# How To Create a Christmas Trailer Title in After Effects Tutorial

Hey, what's up? I'm Eniozalea and today I'll be showing you how to create this awesome Christmas trailer title in Adobe After Effects.
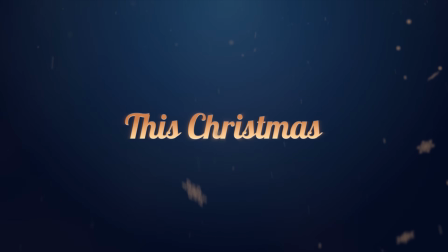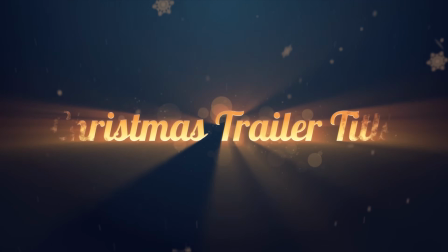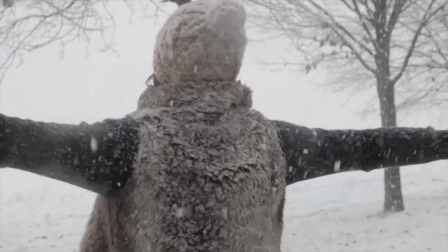Alright, so that looks really really cool and especially with Christmas lying around the corner. It's the perfect timing to show off your skill set with Adobe After Effects. So that's why I know it's been a while since I've made an After Effects tutorial. That's going to change. I will be uploading more frequently on After Effects. but a lot of things were going on and after effects tutorials really require a lot of time so here we are again with an introduction tutorial if you don't wish to follow this tutorial or you want to support our youtube channel you can always buy this template on our website we have an essential graphics template where you can change the text and the colors in adobe premiere pro we also have an after effects template where you can modify the template with after effects we have a plugin version and a no plugin version so people without Trapcode Particular can also benefit from this. The templates also include a short tutorial on how to modify everything so it's simple and clear for everyone and yeah without further ado let's start with the tutorial. For this tutorial you will need a plugin called Trapcode Particular. If you don't have that I would really encourage you to go and buy the template without the plugin version so you can go ahead and use that and play around there a little bit and apart from that if you have everything and you're ready to to go. Let's fire up Adobe After Effects and get started.
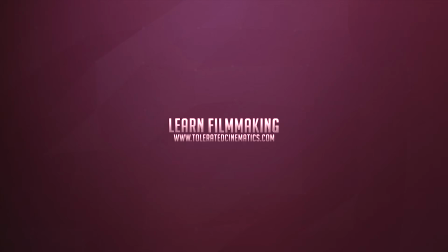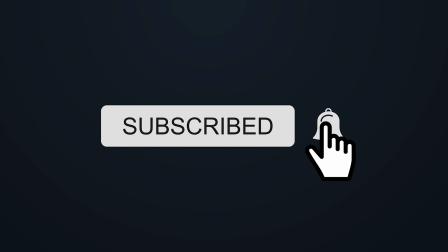If you enjoy my videos, be sure to hit the subscribe button and hit the bell icon to make sure that you get notified when I upload new videos.
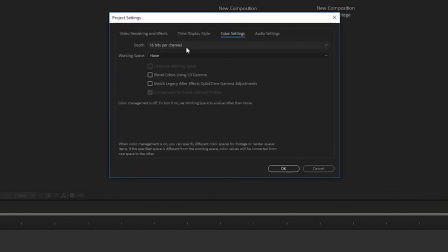In After Effects, go to bits per channel and change it to 16, then click OK and create a new composition.
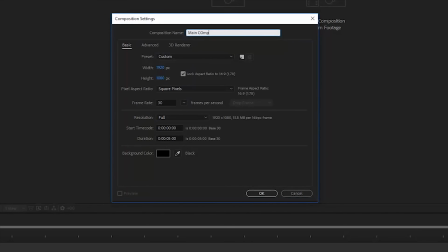Make this composition full HD, 30 FPS and 5 seconds long.
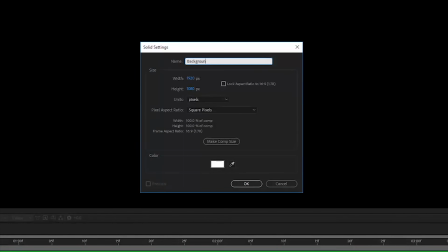Create a new solid layer and rename it background go to effects generate
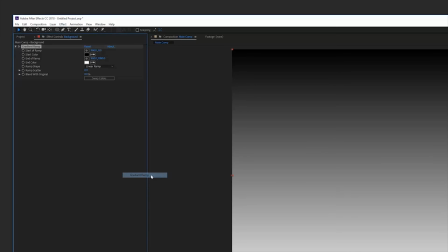and gradient ramp change it to a radial ramp and
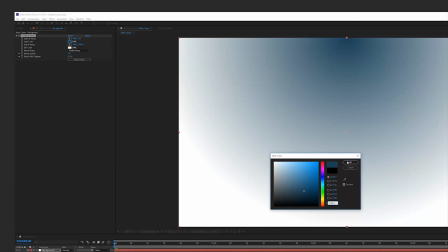pick the colors of your preference i'll pick a nice blue tint color which goes very well
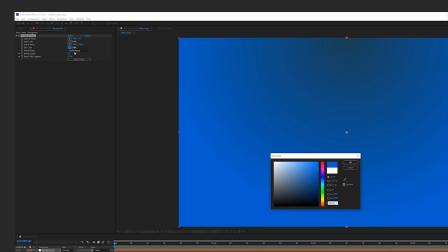with warm colors like orange as these colors are complementary and also very christmasty
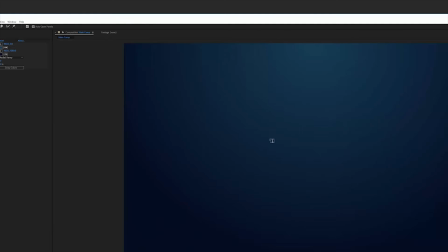go to your text tool and enter your texts like Christmas and I'm using the font
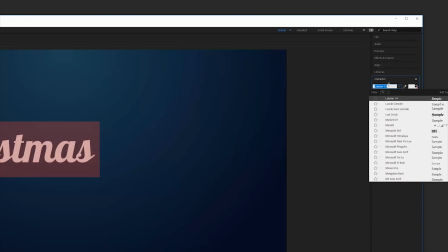lobster which you can download at the font.com center your text go to layer
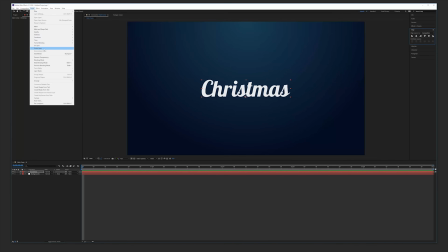styles under layer layer styles gradient and we're going
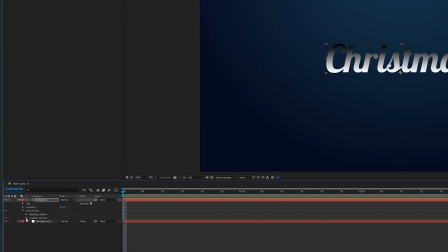to open up the gradient overlay edit the gradient and add your colors right here
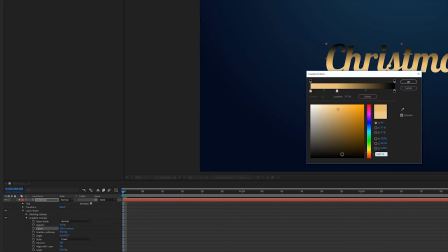I'm going to use four orange colors to have a little bit of variation going on
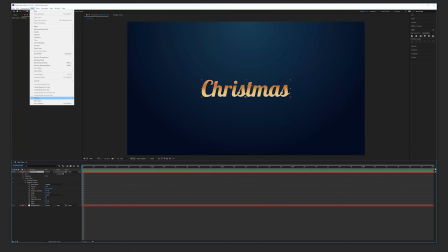Click on your layer, go to layer, pre-compose your text, title, and click OK.
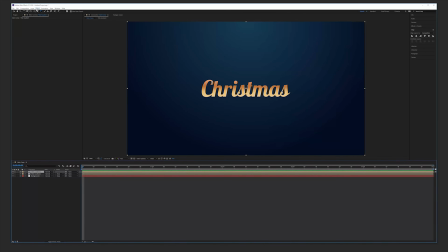Duplicate that layer by going to edit and duplicate. And we're going to apply the generate fill effect, make it black.
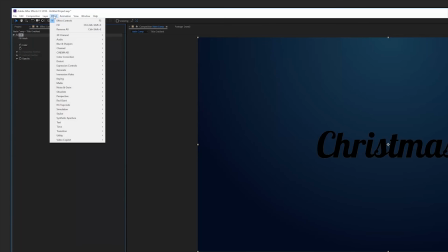Go to effects again, perspective, and bevel alpha.
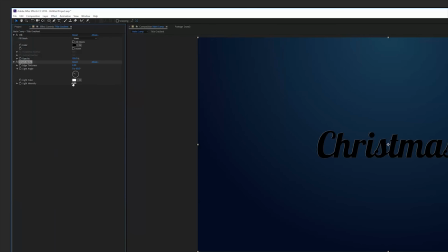We're going to change the intensity to 1 and the angle to 0.
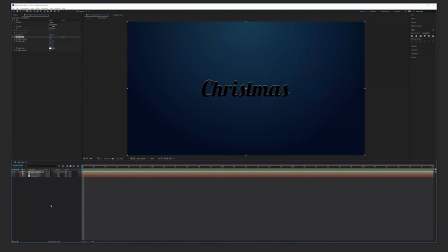And there we have a nice highlight. change the blending mode to screen duplicate that layer also and change the angle to 180 so we have a highlight on the bottom and this is really going to pop our effect select all the
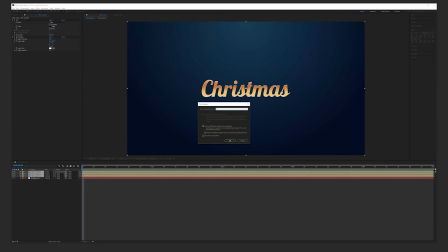layers layer precompose and there we go create
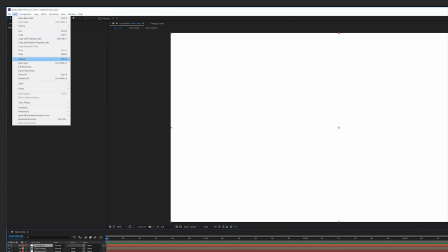a new solid layer make sure this is white and duplicate that solid layer and now make it black and
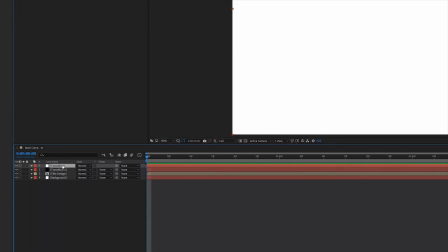then make sure the white layer is on top and then we're going to our mask tools and use the ellipse mask then from the
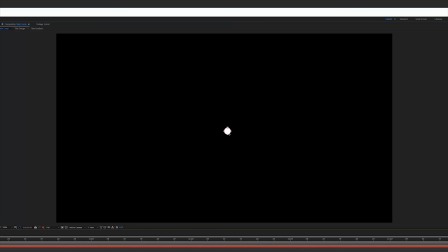center make a perfect circle like this and using the control and shift or alt key then
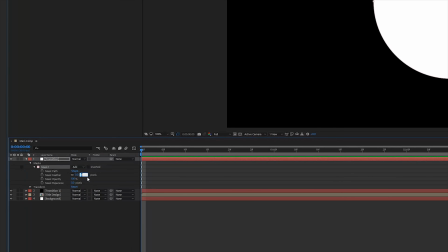open up the mask options change the feather to 200 and
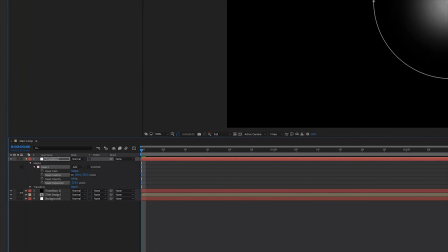animate the mask expansion so at the beginning we're going to lower this until we can see our white solid layer click
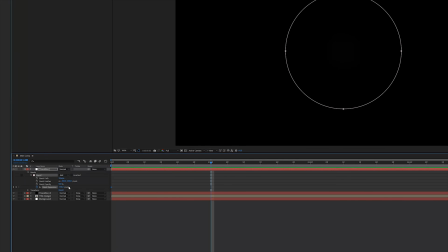on the stopwatch to create a keyframe and then at one second we're going to increase it until the solid layer fills
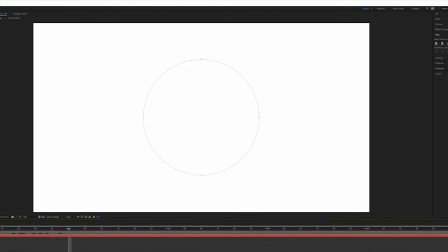our screen so now i have this animation go to effects and presets and search for roughened edges
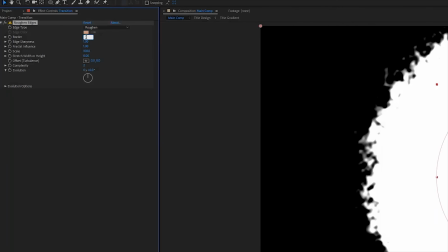and apply this to our wide solid layer and then we're going to change our border to 300 and our complexity to 10.
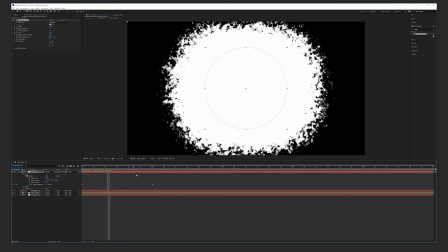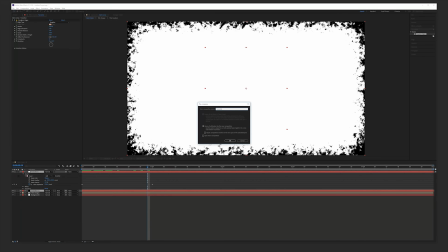select these layers pre-compose them and rename them transition matte now
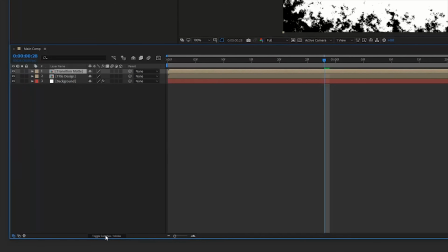for the track matte of our title design we want to change this to
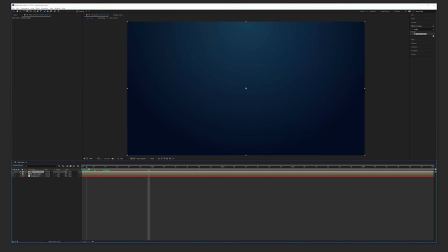a luma matte so we actually reveal it using our transition layer this looks really cool okay so now i'm going to pre-compose these two again layer pre-compose them and duplicate it Here we're going to apply our shine effect.
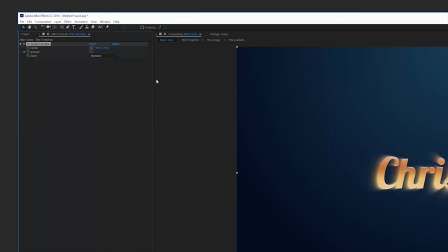So we're going to effects, blur and sharpen, CC radial, fast blur, change it to the brightest and 95 amount.
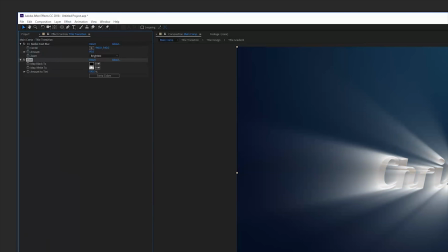Now go to effects, color correction and use a tint effect to colorize it. So use a warm color, something like orange again and click OK.
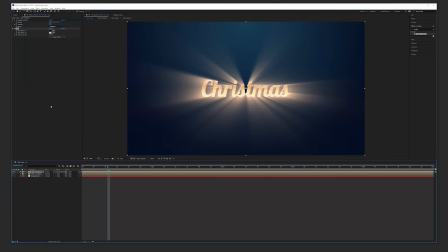Change the blending mode to screen to really make it pop and there we have it. we can still change the color to a warmer color if we want like this and click ok and there we have this kind of animation which is really cool now all we want is to fade it off
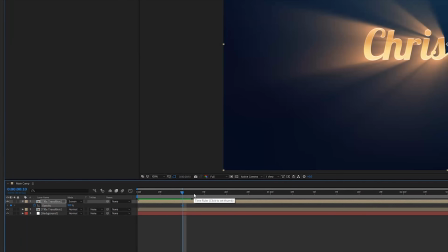using the opacity so create a keyframe for opacity and fade it off over time create
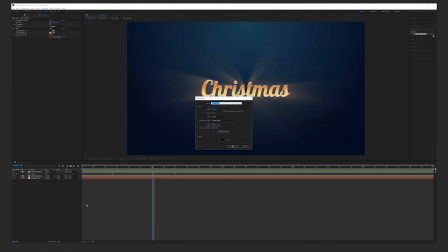a new solid layer and these are going to be our particles we're going to add the effect
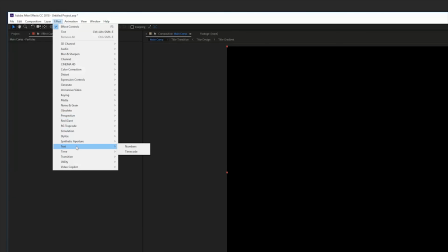trap code particular which is a third party plugin and
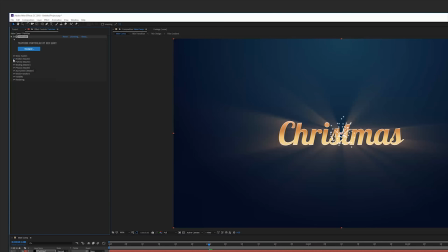then open up the emitter tab and here we're going to use a box emitter type and change the emitter size to xyz individual and just cover the text so change the x and y until our text is covered like this okay for the
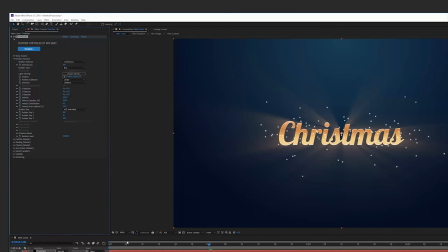velocity we can change this to something like 200 and the random to 100 particles
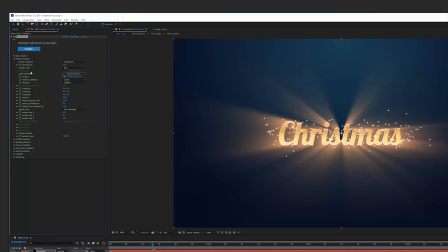per second this animation is what we have particles per second we can change to 450 and all we want to do
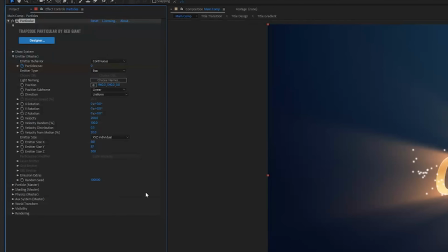is create a new keyframe for that and one frame further we're going to change it to zero so they actually stop emitting at that frame and
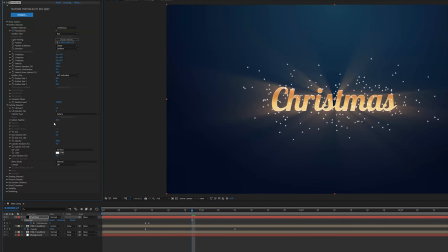then they will fade off over time using the life so open up the particle tab change the life to one so they actually fade off sooner we can also play with the size and the size random here
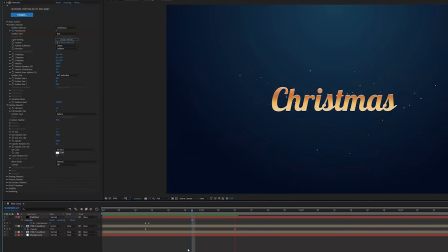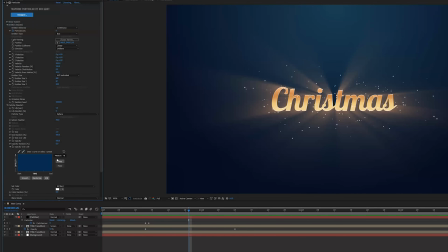okay and then go to opacity over life and change it to the preset with the flicker and
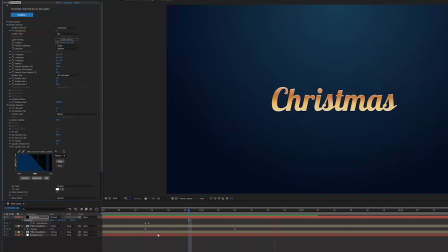this is the last preset this is going to make it look like some kind of fireworks really cool then offset the timing to your preference and change the color to a nice orange